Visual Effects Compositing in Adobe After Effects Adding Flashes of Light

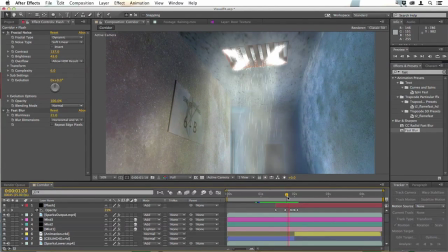244s
Now if you were shooting this in the real world, it's possible that the glow from those sparks would be even bigger.
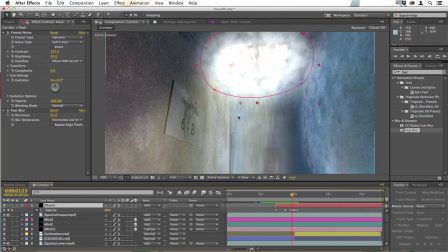250s
So you can, if you want, select the mask points and drag them out
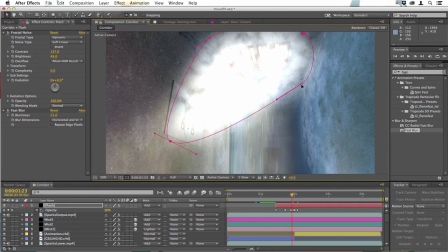256s
even further like this, create a really large flash of light.
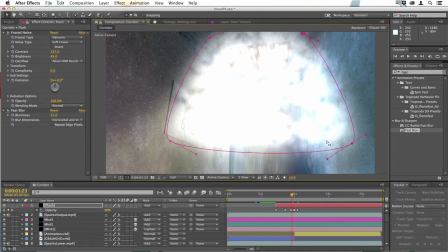261s
But if you do that, you're probably not going to want to make it quite as bright and contrasty through the whole area.
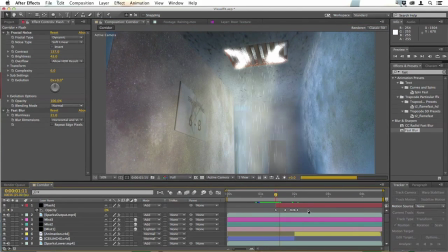267s
That is an option. It's not the particular look that I would choose for this, but it does happen when you're shooting sparks with a camera. You often get this effect where it fills the whole frame and really flashes.
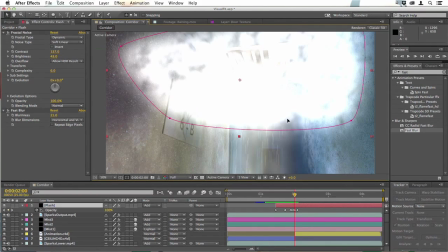280s
You probably want to move that up so that it was more centralized over there.
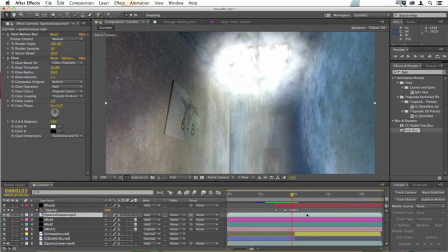283s
But I prefer the original look we had, where it's just this small area blurring over the sparks like that. Just gives us that transition moment. It's very important to remember as well there will be sound effects, And
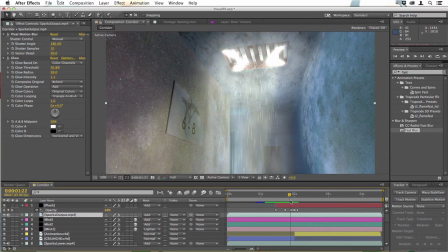296s
although that's not your job as an After Effects artist, it's worth remembering that they will help you at these moments of transition.
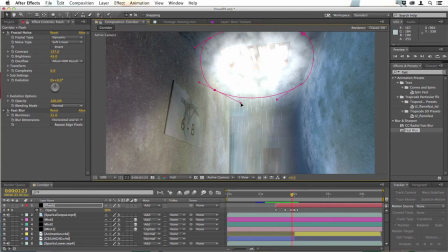302s
In fact, I'm going to want to just pull on these handles here. I'm going to tighten this mask rather than expand it, move it a little closer to the grid, like that.
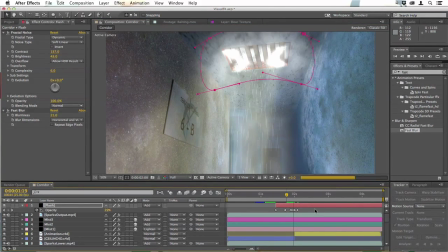313s
And I think that's still going to cover up this moment sufficiently. Nobody's going to see that we're switching from one effect to the other.
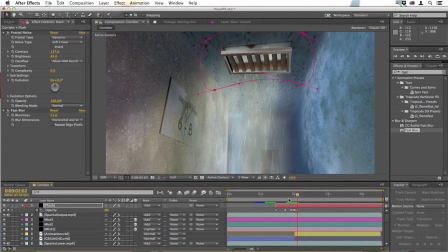320s
They'll just see the grill fall away.
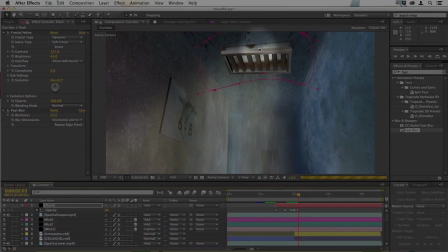323s
Now, as it falls away, I want that background up there to no longer have the light in it, but to become black.
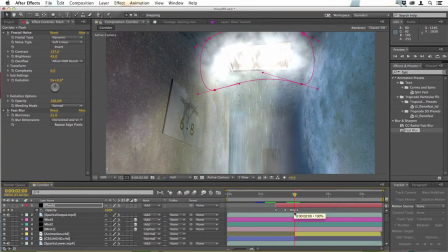330s
So at the same point here, the 2-second mark where everything gets very bright, I'm going to go down to our backlight layer, split that.
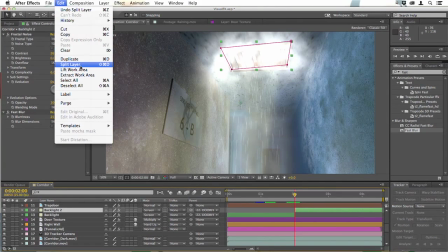338s
I'm using a shortcut there, but you can just go to Edit and Split Layer. And then I'm going to delete it on the second half.
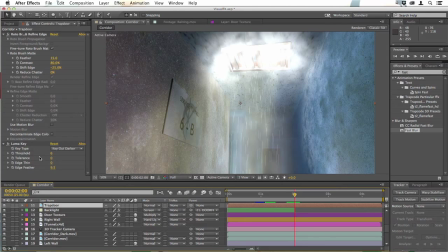346s
At the same point, I want to switch off the keying in the Luma key filter on the trapdoor layer. So with the trapdoor layer selected, go to Luma key,
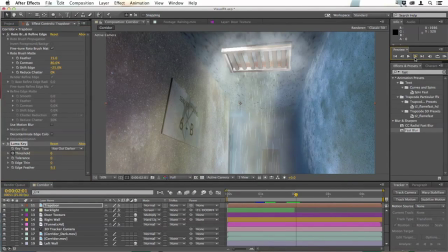355s
keyframe the threshold here, move forward 1 frame, and then drag this threshold down to 0.
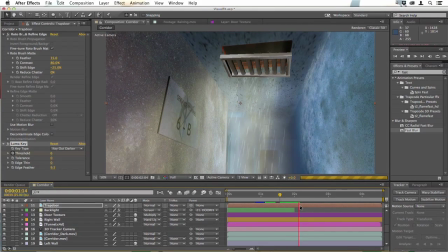362s
So that gives us the glowing light and the sparks behind, and then as the explosion happens, we're looking up into that space.
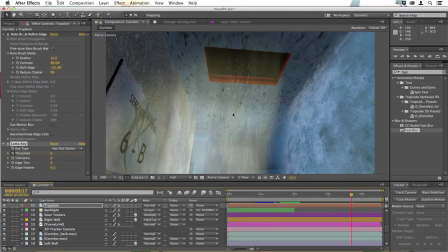371s
Now if we do that, then the glowing light that we had coming from that light source above probably needs to go too.
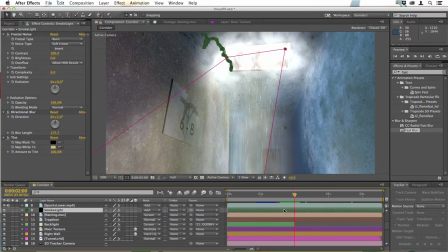378s
So at the 2-second mark, I select the smoke light layer, hit T, keyframe its opacity, which is at 53, just go forward a few frames and drag that down to nothing.
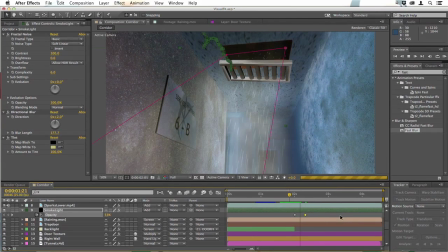391s
And there we have that feeling now of the light being taken away as the grill falls. It's as though something up there has exploded and whatever light source we had has vanished, which helps to sell the moment even more, I think.
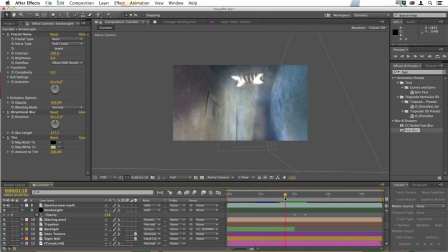405s
So we have this glowing look, and then everything's plunged more into darkness as that falls away.
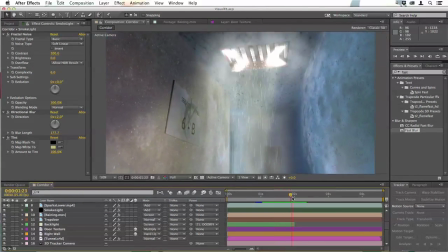411s
So this part of the shot is almost complete.
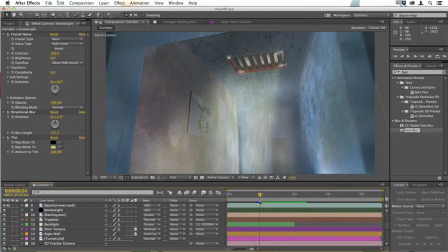413s
We now just need to add some more sparks that fall during this part of the shot and make them look different from the rain,
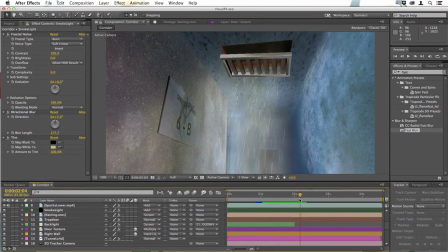420s
and then some more sparks that fall with the grill as it falls.